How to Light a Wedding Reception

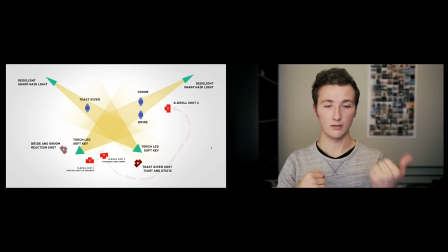So lighting at receptions is all about background, exposure, and shaping. So let's check out a couple different examples from myself and other filmmakers. Some examples show this really well, and some don't.
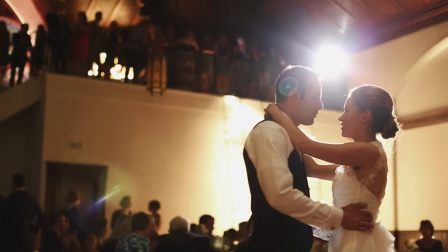So this filmmaker took a Ditto and put it up on the second floor, and I think that was their primary source of lighting for the reception. There were house lights, which helped illuminate a little bit of stuff, but you can just see this very strong,
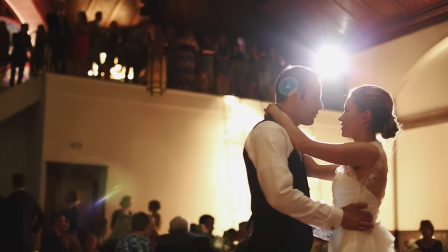looks like it's turned up all the way, the Ditto, on a stand up on the second floor.
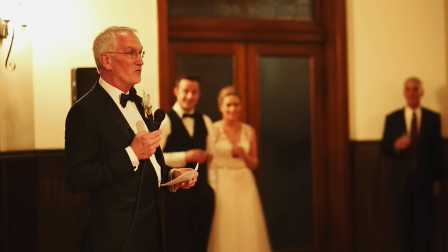So let's see what that effect had on the speeches. so um at this point uh you can't really see that much shaping from the dito
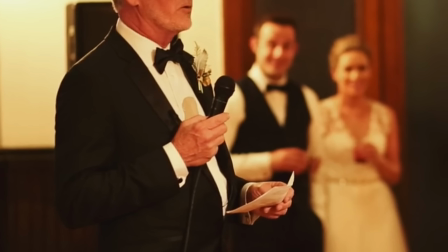but what i see is the shadow from the mic so on
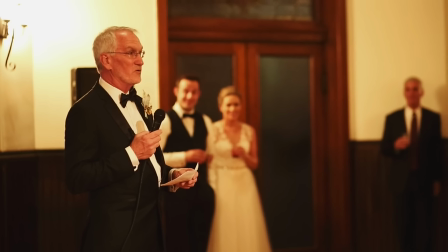this person speaking you know it's a little bit of a wider shot um and it's very warm as far as the the white balance but you can see that the face of the person is illuminated you can kind of see the glare in the forehead
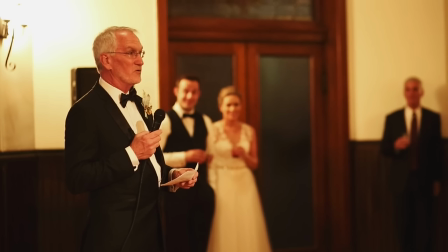uh that the dito light is definitely coming and it matches up with the shadow of the mic so so for dancing uh you can
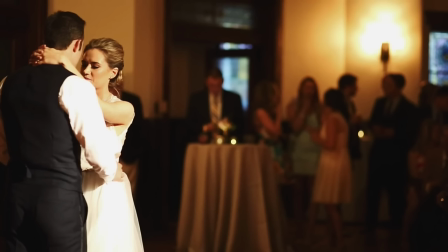see the effect of the dedo way more um you get a little bit of hair light from that um that uh that lamp in the background but the dedo seems to be like very overpowering and it seems like uh the camera could have been exposed a little lower uh just to get back
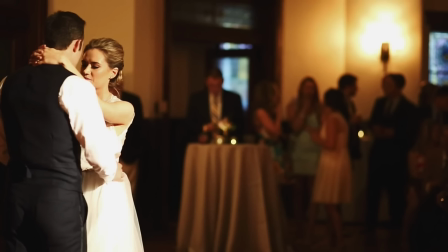the detail on you know the arm and the dress and the side of the face a little bit and then that actually would have separated the bride and groom from the background a little bit because we have the people talking to each other and then like the person at the table so you
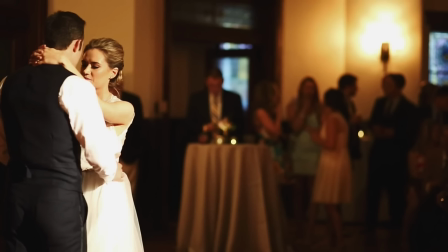kind of don't necessarily want to see that you definitely want to focus in on your subject which is the bride and groom and then as far as this angle of the
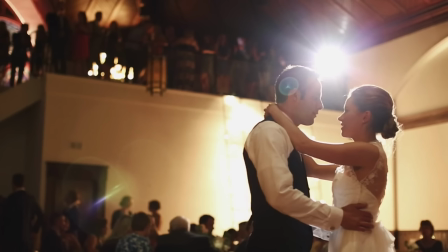first dance it gives you really really beautiful and interesting lens flares but once again it seems to me that it's overexposed a little bit um it can give you a really really cool hair light as you can see like around the tops of their heads and the hair like little
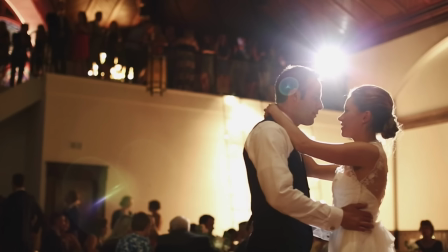spindles of hair you can see the the hair light really showing its effect there and I think this looks good if you use it in conjunction with like the light behind their head and then kind of peeking out a little bit I feel like if the light is just 100% glaring
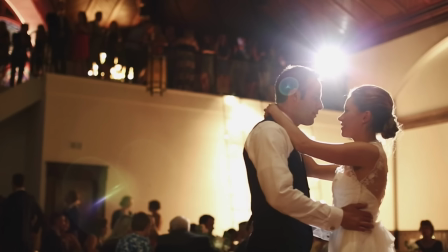right into the lens it can be a little overpowering but you can still get those lens flares without looking directly into the light. And once again, you know, the more that you stop down and put the light on your subject rather than the background, you can focus in on the bride and groom.
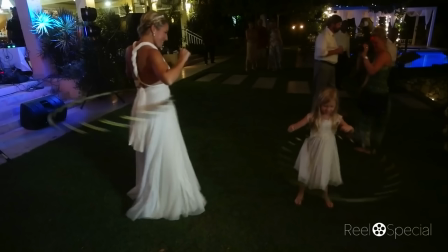So the person who submitted this example, uh, mentioned how easy it is for their torch led on a light stand with its battery power to be, just be picked up and moved, especially in like quick, uh, out of nowhere moments. Like when these two ladies were hula hooping, uh, outside.
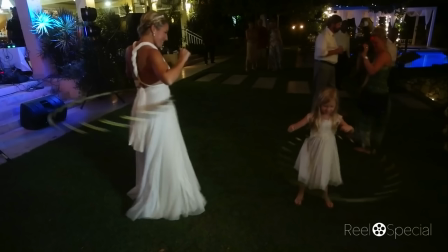So outdoor lighting is a bit different for receptions and it looks like they had their torch led just off to the right of the camera back a little bit but it gives a nice soft light and if they didn't have that light there it would have been way underexposed as far as way
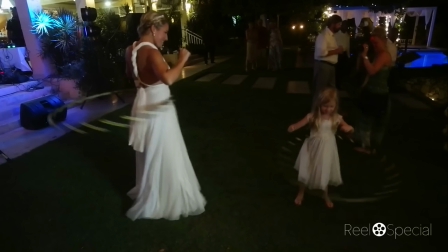too dark for the camera and there would have been no separation between the subject and the background so in a really quick situation i think this works really well i think it would look a lot better just to eliminate the distractions and especially the overblown plants up in the top left corner.
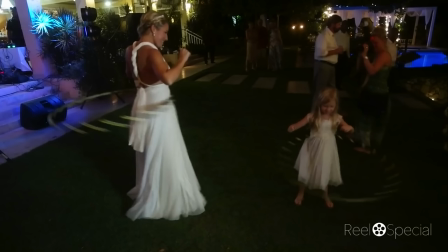And then all of these other people, if they had like a tighter lens, and I'm sure they did, you know, just focusing on the two subjects separately rather than just a wide angle kind of slightly looking down upon these people.
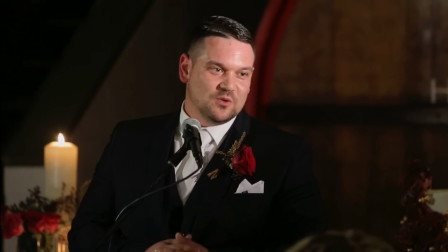It seems like we have a very strong light coming from the right of the camera onto the subject because we can see the kind of glare in the forehead of the person. And then we also have a little bit of hair light because I can see the gleam coming off of the gel in his hair.
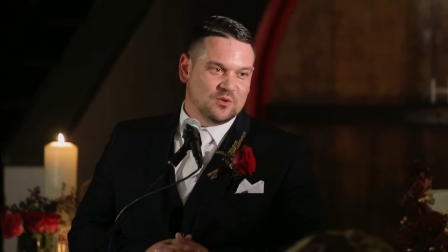You can see that over top, but it's not showing on the shoulders, which is interesting.
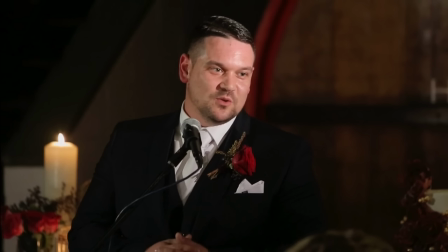I would expect, you know, that kind of effect on the hair to show up on the shoulders, but I'm not sure what the lighting setup was specifically, but the colors in the background look good. You know, the exposure on the subject stands out against the background,
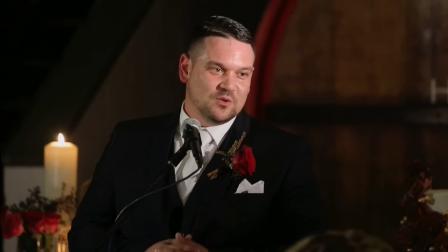which is good. and then we also have this light on the left side the candle it's really good to have some kind of light or some kind of bokeh light in the background just to separate the subject from the background a little bit so I think that works really well and then here's
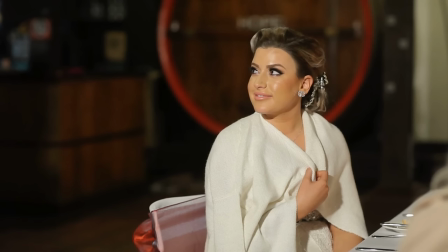the reaction shot of who he's talking to his bride and seems a little overexposed I think we're losing a little bit of information on the skin tones and it seems like he could have lost the background a little bit more if he stopped down a little bit but their eye
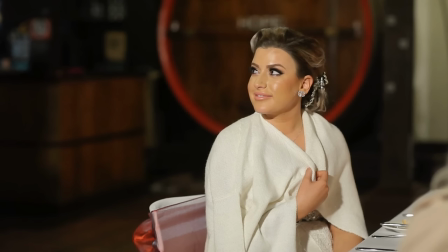line seems to be really really well done you know you want if you're doing a action reaction shot where they're talking to each other you want their eye lines to be similar so he's kind of looking down in his shot and then she's looking up a little bit so that works really
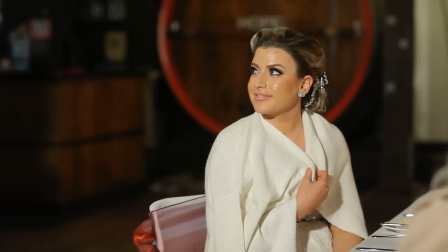well um but over and all this like she has her own lighting which is a good thing. I think it looks like there's spill from both lights. I'm not really sure what the lights are but she seems to be a little flat and we can see from the shadow
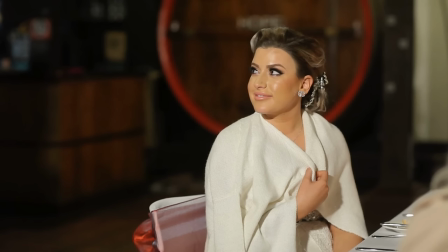it seems to me like crisscross lighting just from what I can tell because the shadow of her hand casts across the right of her so that means the light would be a little higher than eyeline and then off to the left of where the camera angle is right now so so for this is a new wedding and
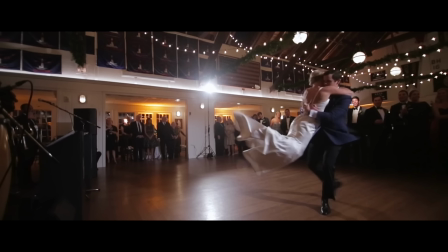you can see the dito right there you can see the the dimmer hanging uh you know midway up the light pole and they've got a sandbag so that's good um it's really tough sometimes to get that nice wide shot without getting your light in the shot which is tough but this works fine um
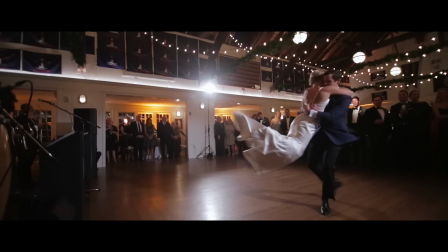so now we'll look at the shadow near the feet of the groom and we can see a crisscross kind of lighting situation so it seems obviously with the light showing on their side on the right side and then the shadows on the feet we have a crisscross with two dedos the second light
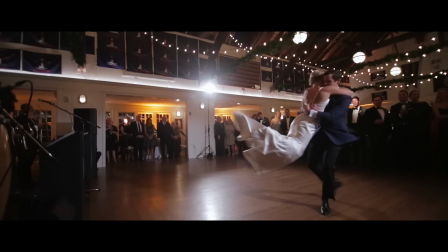is off to the right of the frame and it seems like they're both the same intensity because the shadows look pretty similar and this works really well you have that hair light and on you know the left side of the bride you'll see the nice hair light a little more exposed than the
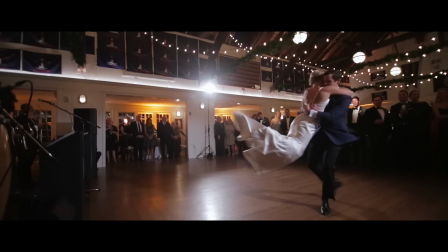the mid of her shoulders and then on the right side we have proper exposure so this works pretty well for a wide shot
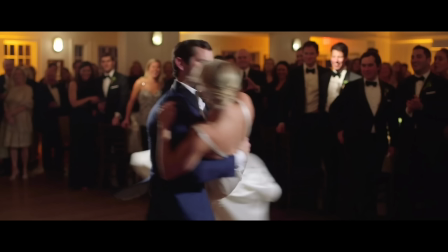so this is a caught in the actions different moment of the same uh dance from that bride and groom and you can see the effect a little bit more i think the lighting is much better when you don't see the lights you just see the effect on the subject so um i always
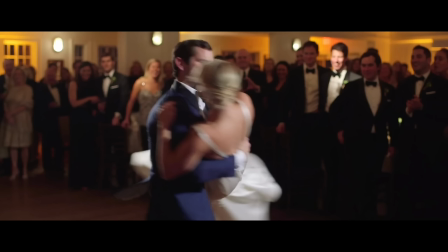love it when they turn down the house lights for moments like this so that we can really really isolate like the only thing that would have made this much better because this is a great example of um particularly soft